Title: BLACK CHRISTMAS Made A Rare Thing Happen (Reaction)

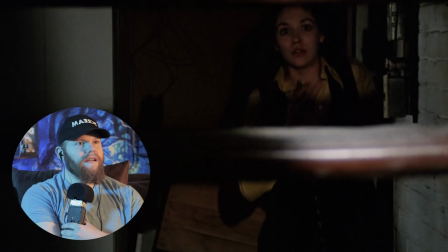Jess, are you alright?
Bro, is that Peter? I can't quite make him out through the window. I would not go out there, though.
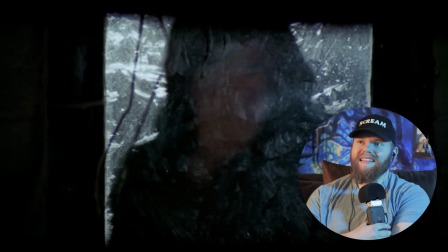Very rightfully, she's backing up. Do not trust him. There is no way Peter is always just here.
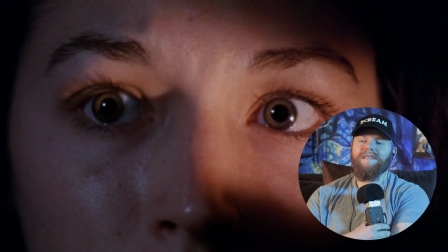Jess?
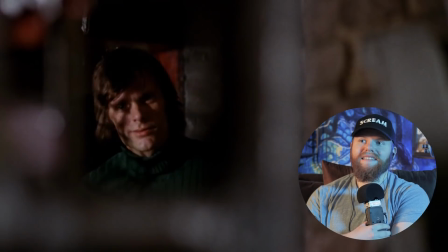he's so creepy the camera work is so dang good right now what are you doing around here man this is such a brilliant script dude keeps you guessing even in that moment i'm not 100 sure if he's good or bad yo what the oh she's still alive are you serious how do we trust it though because
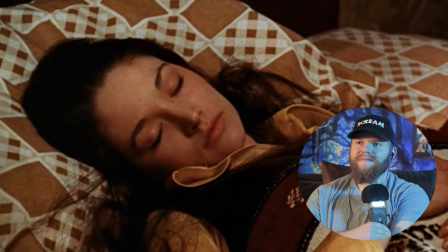I don't feel like we know of a certainty it's Peter it's hard to believe Jess would kill anybody much less Peter how long do you think it'll be before I can talk to her out for at
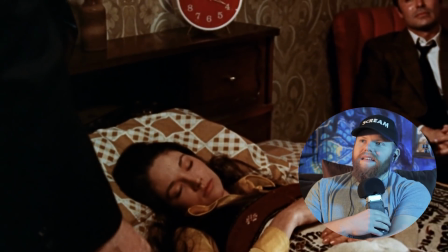least four hours pretty groggy after that I'll stay with her to land man shout out to Jess dude she was so
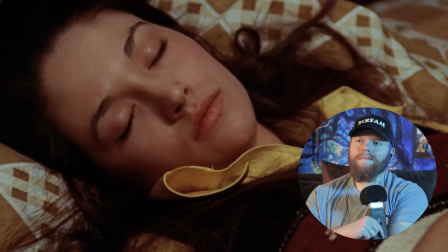brave freaking faced him head on the girl's father's upstairs but he can't tell you would you keep it down please we've got a sick girl in here i'm still on edge even though i feel like i should be happy and relieved right now that's how you know the movie is so good accomplished exactly what it set out to do hey lieutenant
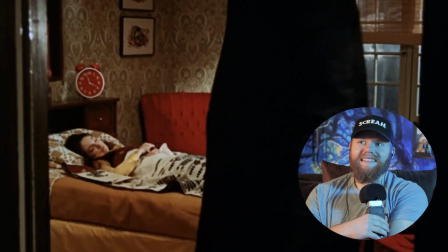man the shot is so good dude i love that we're just hanging on it i'm waiting for somebody to pop out oh
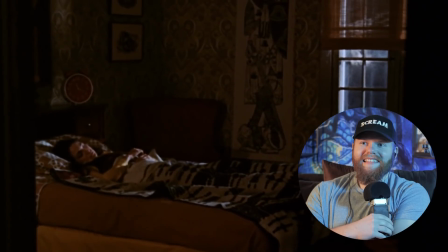my gosh dude this has got to be one of the best freaking shots I've seen in a horror movie because just beyond that frame right there hanging there it's been going on forever
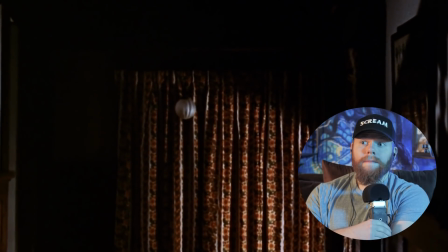dude are you kidding me it wasn't Peter who the heck is it then because all freaking things led to him so I'm surprised the killer's still out there dude
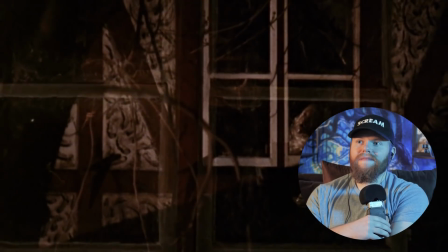this is perfection I love that it's just ambient noises right now just adds this weight makes it feel so much darker
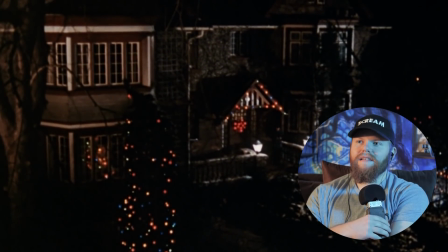dude that's freaking brilliant man the phone once again the cycle starts all over bro no way what a flawless ending dude this movie is so good so much better than i ever expected my goodness i was mentioning in the beginning i was hoping to get a good christmas themed horror movie this is one of the best horror movies i've seen in general this is incredible stuff